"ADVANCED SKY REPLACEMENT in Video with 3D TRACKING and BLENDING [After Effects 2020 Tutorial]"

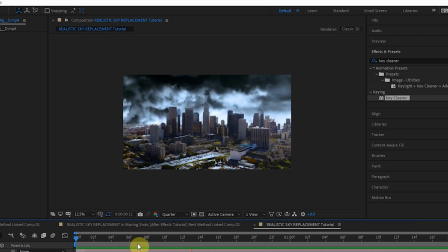And now that sky is visible throughout the entire clip. So now what you want to do is get rid of all this down here.
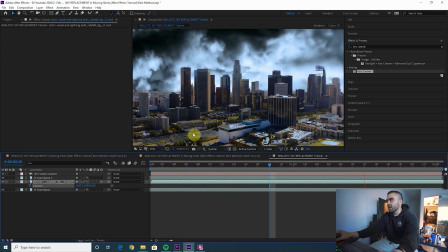You can see that the sky is showing on the street here.
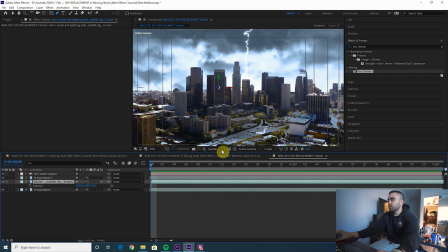The way you fix that is by creating a mask on the sky clip.
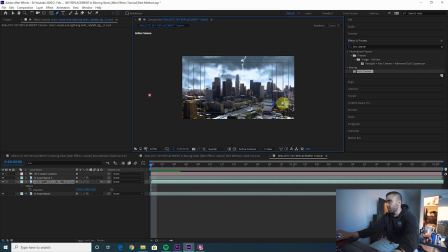So this storm clip, we're going to create a mask, put it right about where the horizon is, maybe a little lower.
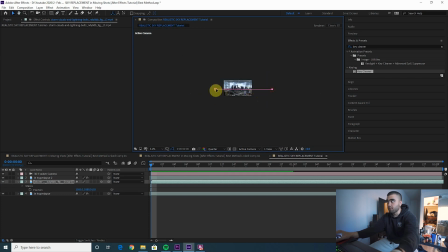Then zoom out pretty far because we're gonna do a lot of feathering here, so we want this to be a big mask. So create your mask. That way, none of the ground is showing sky.
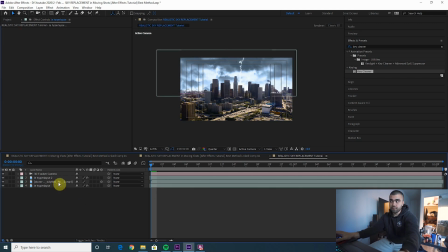Lastly, you want to feather the hell out of that mask. So select the storm clip, press F, and then jack up that feather really high. This can be whatever you think looks good. I think that's pretty good right there.
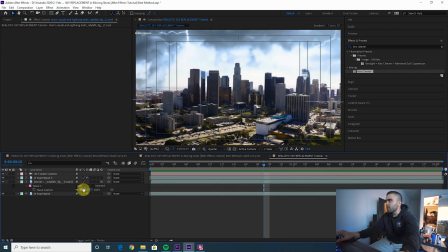Maybe a little more. Maybe a little less. I like that, that looks good.
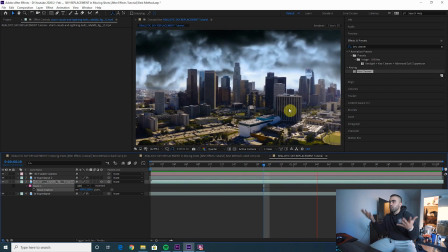Okay. So now we have replaced the sky. That is it, that's how you replace the sky.
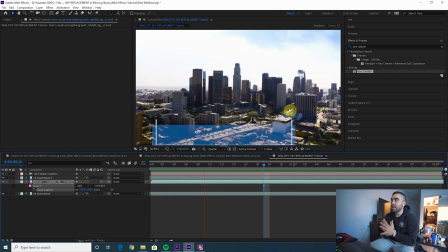However, if you want it to look better, you want to blend these layers. And there are several ways of blending these.
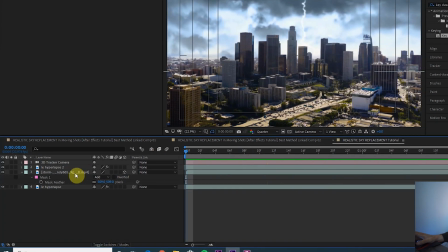First of all, you can look at blending modes. So select your storm clip, toggle switches and modes.
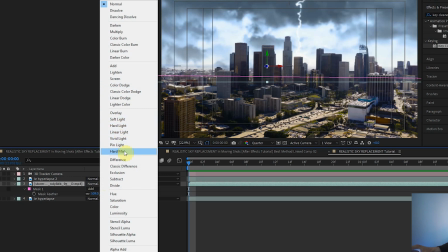And I typically like using these blending modes, soft light, hard light, linear light, vivid light, pin light.
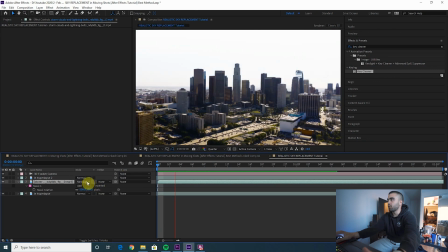They tend to work best with sky replacements I've found. So you kind of just sift through them and see what you think looks best for the look you're going for.
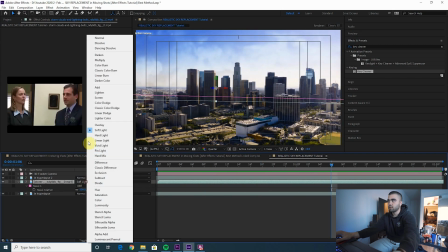That's soft light. That's too soft. That's what she said. Hard light. I like that.
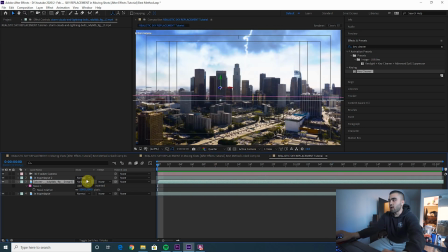Let's go with hard light. Now, another thing you want to do to blend these is play around with the opacity of the storm layer or the sky replacement layer. And I already think that's a good opacity, just leave it at 100%.
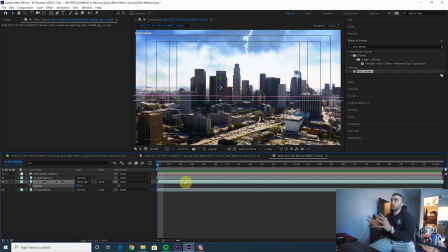Another thing you can do to blend these even further is to adjust the colors in your original clip to match the new sky.
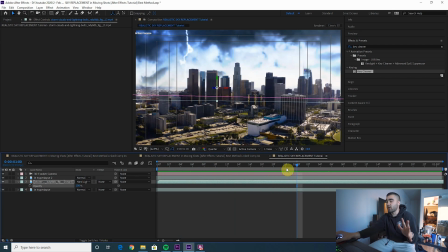As you can see, this sky is very blue. The clip itself is very warm and just doesn't mesh well in this case. So what we're going to do is make the original clip colder and maybe add some blues,
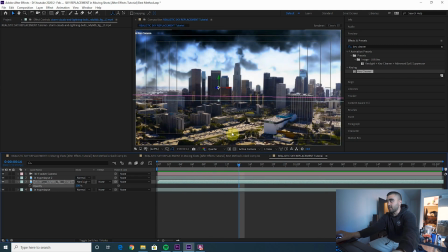take away all this yellow, greenish stuff.
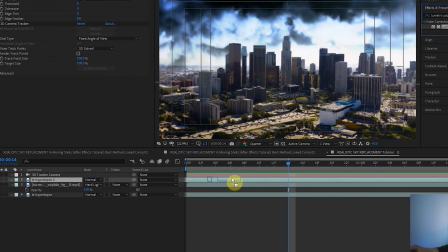So what you wanna do is take a Lumetri color effect, put it on that top layer, and let's adjust the temperature first, see how that helps.
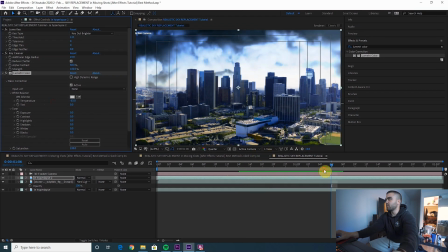See, that's blending a little better now, but it still doesn't look too realistic, so let's play around with this a little more.
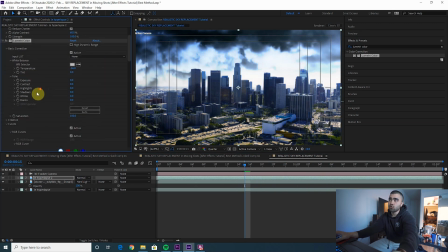These greens and yellows are a bit distracting, so we're going to go into our curves section of Lumetri and go to hue versus saturation, and let's create a little point here and then a point here.
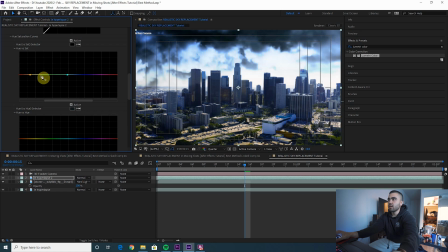That way it's covering all the greens and yellows. And then let's decrease the saturation of our greens and yellows here. That looks a little better, just because the greens and yellows were a bit intense initially and it was kind of clashing with the blue.
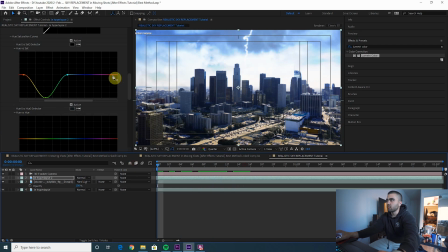I don't like all this orange either, so let's actually continue to desaturate this further. Get rid of some of those reds and oranges. Now let's just make it all kind of blue.
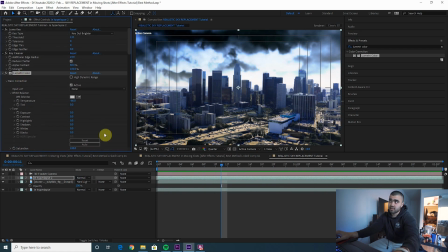That looks a little better. And we're gonna have to copy and paste this Lumetri color layer to the bottom layer for it to have the full effect.
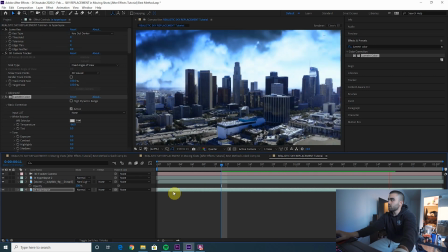There we go. That looks a lot better.
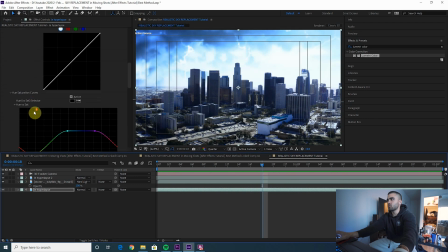I still think these trees are a little distracting, so let's pull the reds down even further. Yeah, I like that. And then copy and paste that back to whichever one.
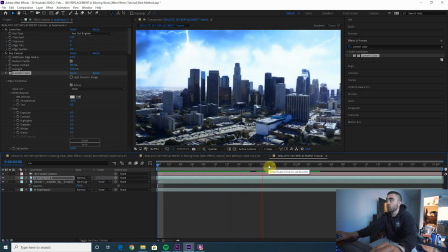So that's after bringing the reds, yellows, and greens down a ton.
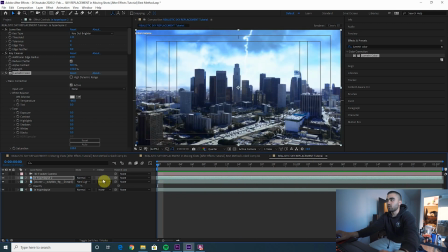I like that a lot more than it originally looked. As you can see, if we switch back, that clashes.
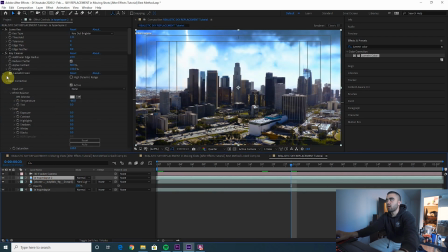That clashes a lot. So turn back on our Lumetri layers, and that looks a lot better.
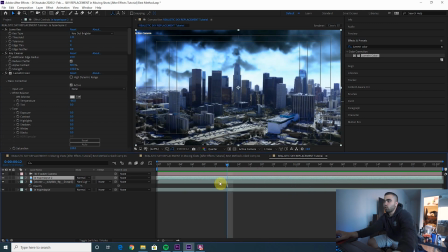Now, I think the contrast is a bit off, so you wanna match the contrast of your sky and your original clip, so I think the sky is a little low contrast-wise, so let's add a Lumetri layer to that and increase the contrast of your sky.